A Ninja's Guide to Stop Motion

Hello, people of the internet. I am Jay, Master of Lightning, and as you know, I have a lot of talents, such as model building, cooking, poetry, and stop-motion animation. Now, what you're going to start with Jay, is... what are you doing? Showing the people how to make content, of course, since some people won't answer their comments. Okay, fine, I'll take it from here, but you're being my test dummy. What?
Okay, let's start with the basics.
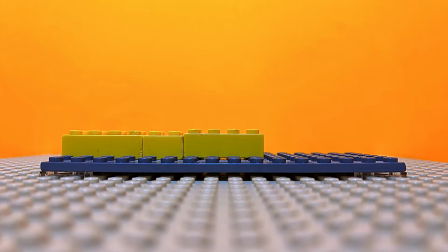First, make sure you have a sturdy camera stand.
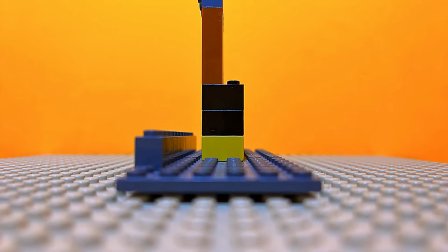Or whether you use a phone or full camera, it's important that you have something to stabilize it and prevent unwanted movement so it's easier for those watching to follow, especially during fight scenes.
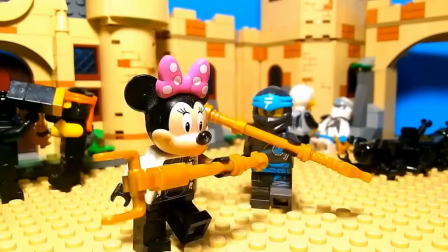Next, camera and lighting. The most important factors when it comes to video quality is a clean camera and good lighting.
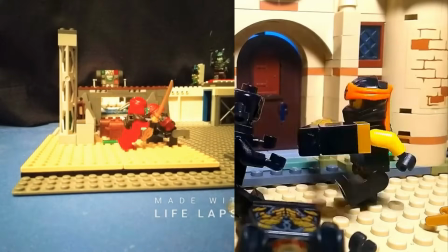You can have a great camera, but if the lighting is poor and the camera lens isn't clean, your film won't look as good as it could be. And take it from someone whose films were, and now are, make sure you have a desk lamp. You could have two, but one works perfectly fine.
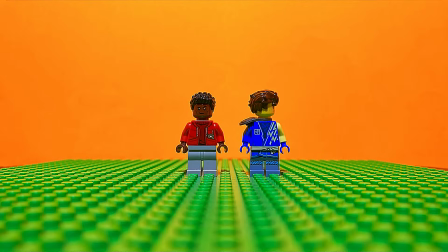And for skylight, I use giant poster paper for day, evening, and night. And to make scenes darker, I'll just angle the light upwards.
How did you do that?
Now, apps for animation. I use Stop Motion Studio.
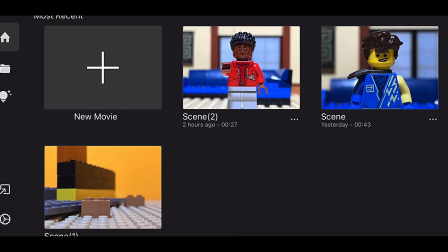It's free and very easy to learn. For beginners, I suggest either 12 or 15 FPS.
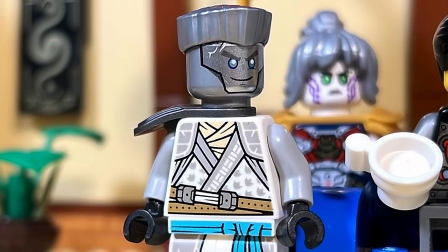For those with more experience, 16 or 18. But high frame rates does not mean better or smoother animation.
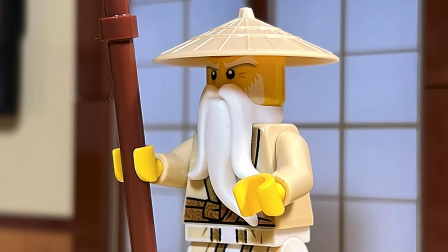It would just require more frames to keep that smooth animation. So be prepared to make the smallest of movements to your figures.
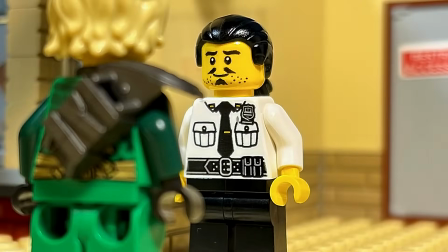Now, let's get to animation. Walking. I use a 4-frame cycle.
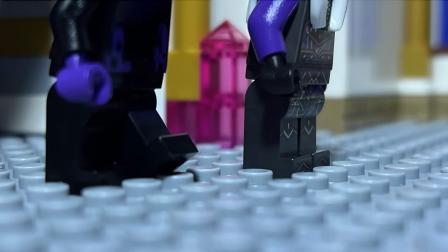First leg up, both legs in between studs, first leg down, and then back to neutral position.
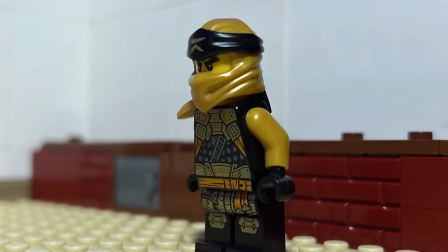Jumping. Jumping is all about momentum.
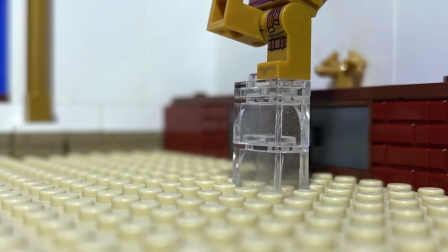When your figure jumps, start with one stud underneath of them, then go to a whole brick, and then add one last stud to show them slowing before descending.
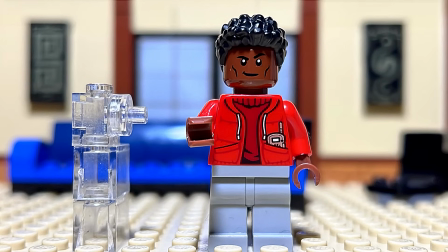Flips are very similar. Only difference being is that I use this simple build for figures to grab onto in order to make the flip easier to complete.
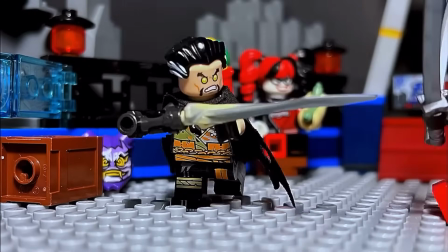Sword fights are what I use the most, and I use a very simple technique, which is a 1-2 combo.
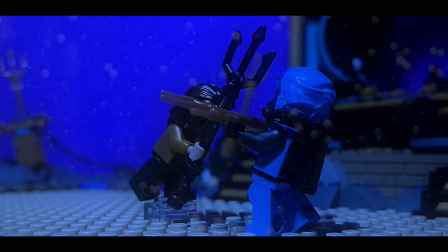First, give your figures some room, at least 4 studs apart, so there's room for big swings since LEGO figures can be very restrictive with their movements.
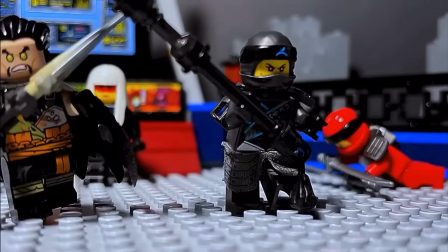Then have the characters cross swords and wind up again, and just repeat the process.
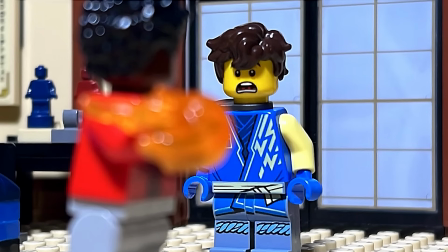And as for elemental powers, oh goodness. I use power burst pieces, which you can find off Bricklink.
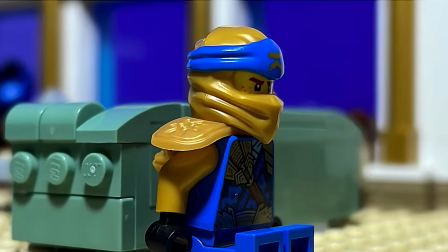And when it's thrown off, I use clear bricks underneath. Similar to sword swinging, the bigger the gap between frames, the faster the effect will travel.
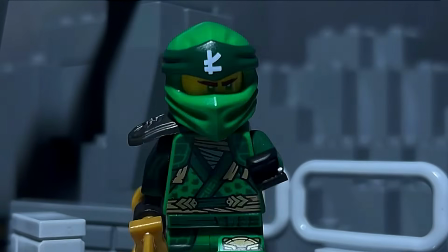I don't like this anymore.
As for Spinjitzu, I use the molds from Legacy in Season 11.
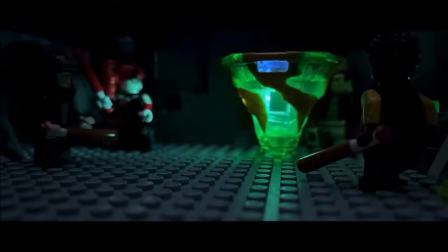And the lighting effect I use in the Batman movie, I just took a light brick and put it inside the piece. But I found this only really works in dark settings. As for parts, Bricklink is your best bet for finding anything LEGO.
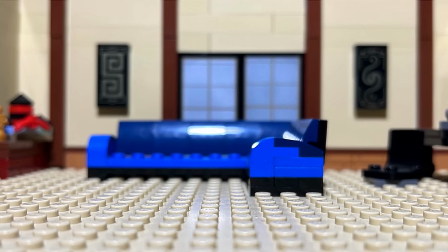Parts, figures, sets, they'll most likely have it. Especially panels, which are really good for building walls and backs to a scene.
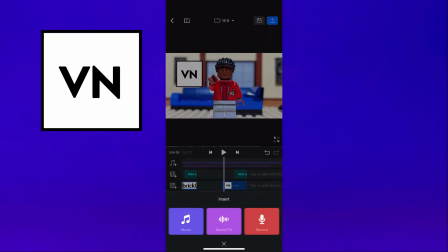And as for editing, I use this app VN. It's also free and really easy to add sound effects, video effects, transitions, and music.
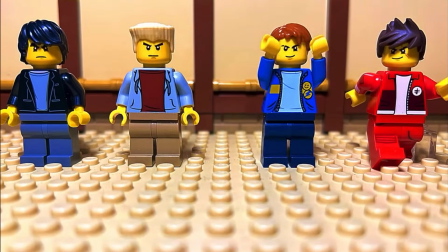Finally, just know there's no secret to making a great film overnight. It's gonna take a lot of time and practice.
Yeah, I mean, have you seen his old stuff? Exactly, Jay. Hey, wait a minute.
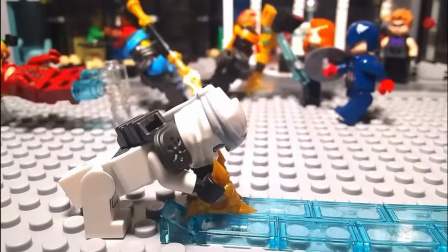Like I was saying, it will take a lot of practice, but over time, you'll get better and better, and your hard work will pay off.
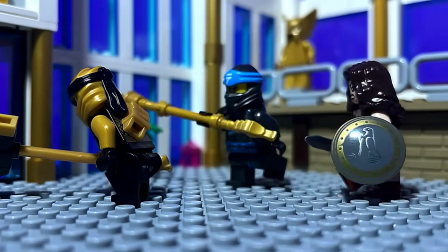Just don't expect it to overnight. And most importantly, have fun creating amazing stories with any characters you'd like. And I'm excited to see what you all create.
Yeah, and one last note. If I see your real human hands in there, I will personally cut them off. Now go out there and make some magic.